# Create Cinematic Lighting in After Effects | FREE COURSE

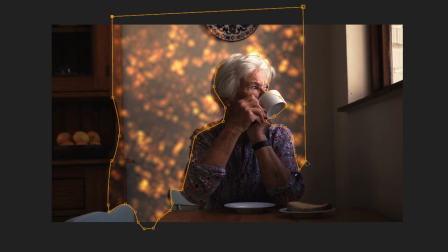Now, I think that's looking pretty good.
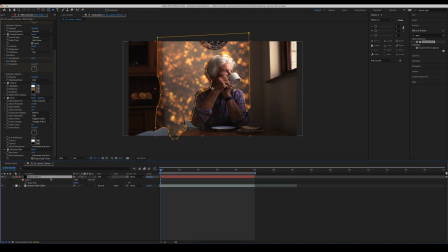So I'll click out of this mask for a second and hitting M a few times like we did in the first lesson to bring up our mask parameters here.
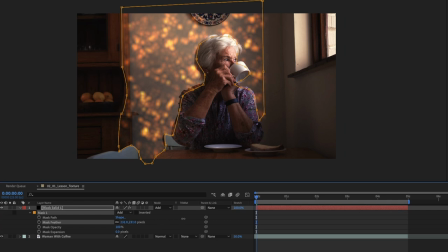Mask feather, let's feather this out. And you can see it's now starting to spill a little bit more, which is wonderful. And mask expansion, we'll just drag that a bit so it's not sitting on her at all. And again, that's dropping it a little bit further down in the background because, you know, we don't want it to be too pronounced.
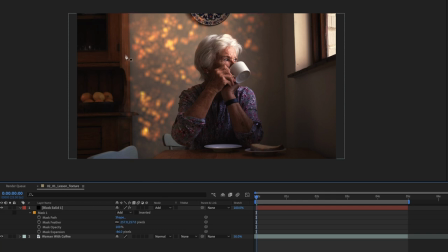Now, if I click on here, you can see we've got a little bit of it falling on here, but it's falling pretty hot on this wall. So what we want to do, hit T on our black solid here to bring up our opacity. And we're just going to drop this down to maybe like 30% or something. We don't want to do a lot. Let's play it through and just see what it's looking like.
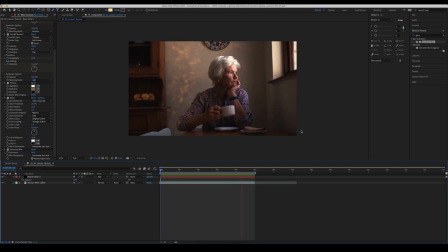Now you can see here the cinders kind of start to move around this section, but they're too fast and obviously they've stopped at the start here, so we can fix that pretty easily. And obviously we're ignoring the fact that it's not motion tracked yet. We'll get to that in a moment.
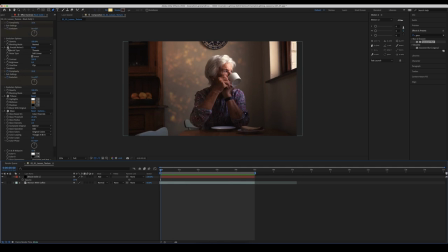So dragging back to the start of the clip, I want to go up here and evolution is what we're looking at here on Fractal Noise 1 and Fractal Noise 2.
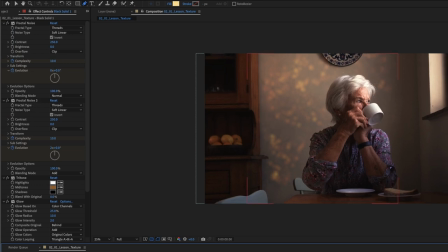So with my playhead at the start of the clip, with the black solid selected, I'm going to uncheck the evolution stopwatch here for both of the fractal noises. And I'm just gonna make sure they're both at 0 and 0. And then I'm going to hit the evolution stopwatch again to create some keyframes.
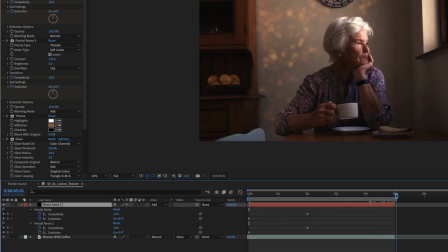I'll just hit U on my keyboard here to see that I've got evolution keyframes. And I'll drag to the end of my clip and I'll create keyframes for both of those evolution properties once again.
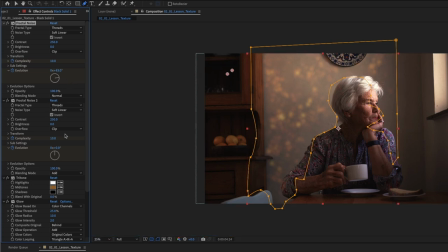And for this top one, I'll just drag it down to, you know, say 80, and this one maybe slightly further, 126.
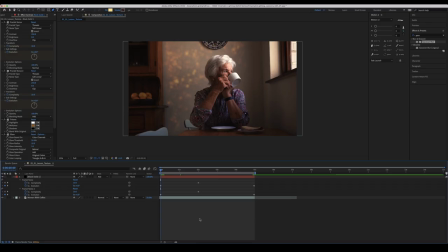And we'll play that back and see what the movement looks like. And remember, we're going for the idea here that this is dappled sunlight through a tree.
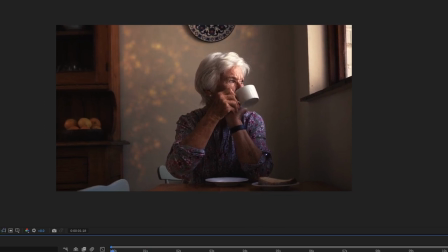So there we go, playing that back through, you can see it's a lot more subtle than it was before. If I just drag my playhead over, you can see it's moving throughout now, but not as much as it was.
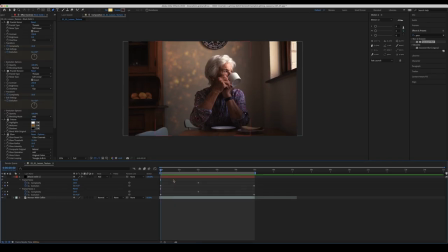Now, the next thing I want to do is I just want to kind of match the color.
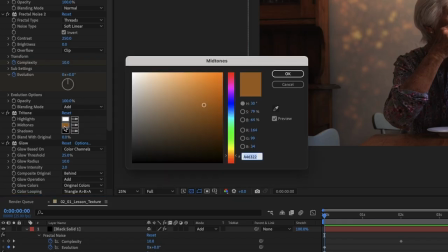So I can do that here in our tritone section. If I just click on my midtones here, you can see I've got the choice to just change it to any color that I want.
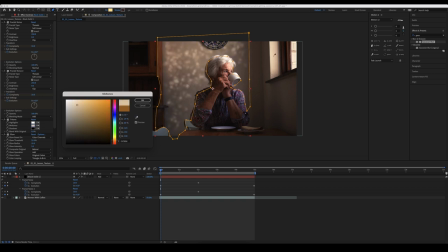A really easy way to do this is just grab the eyedropper tool and just go over to an actual piece where the light is hitting and hit that there. And that way we're getting the same color light coming through. Now I will change the highlights a little bit. So I'll go into the highlights and just give them a little bit more warmth. There we go.
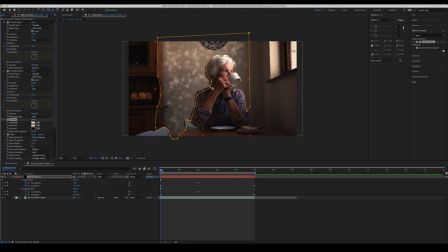Doesn't do a huge amount, but it does blend things in nice and smoothly. So that looks pretty good there. I actually think I will just give the mid-tone slightly more warmth as well. We can give it a little bit more warmth than it was getting. So that looks pretty good. And then the next thing we need to do is obviously motion track things.
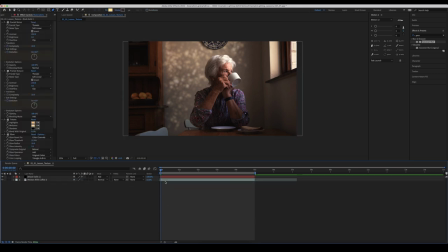So I'm just going to make sure that I'm only tracking the part of the clip that I need and right click on our actual piece of footage at the very start,
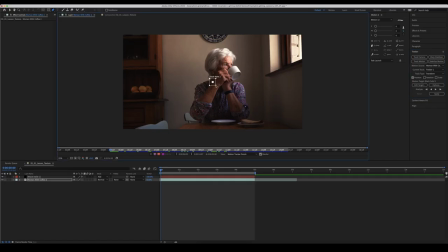track and stabilize motion, the same way we did in the first part. Just gonna widen this out and find a nice piece to start tracking with. I think this part of the orange will work pretty well and we'll analyze forward. All right, so now that we've got our tracker in place, we're just gonna edit the target, make sure that it's on our black solid,
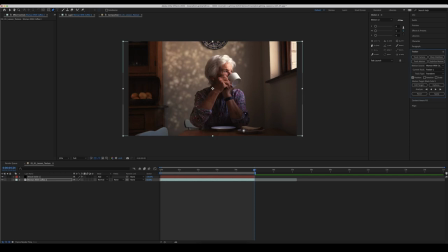hit okay, hit apply, hit okay again, and now we should be good to go. We might need to move our anchor point around like we did last time in the previous lesson on depth. So let's just get our anchor point selected here and we'll drag our little dappled light situation back over to the right spot.
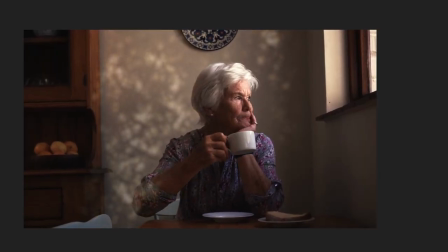Now you can see here, there's a portion on her elbow that we need to fix with some masking. And I'd prefer if we had a little bit more light coming around the back of her head here as well. So let's just play around quickly with the mask and see if we can fix that.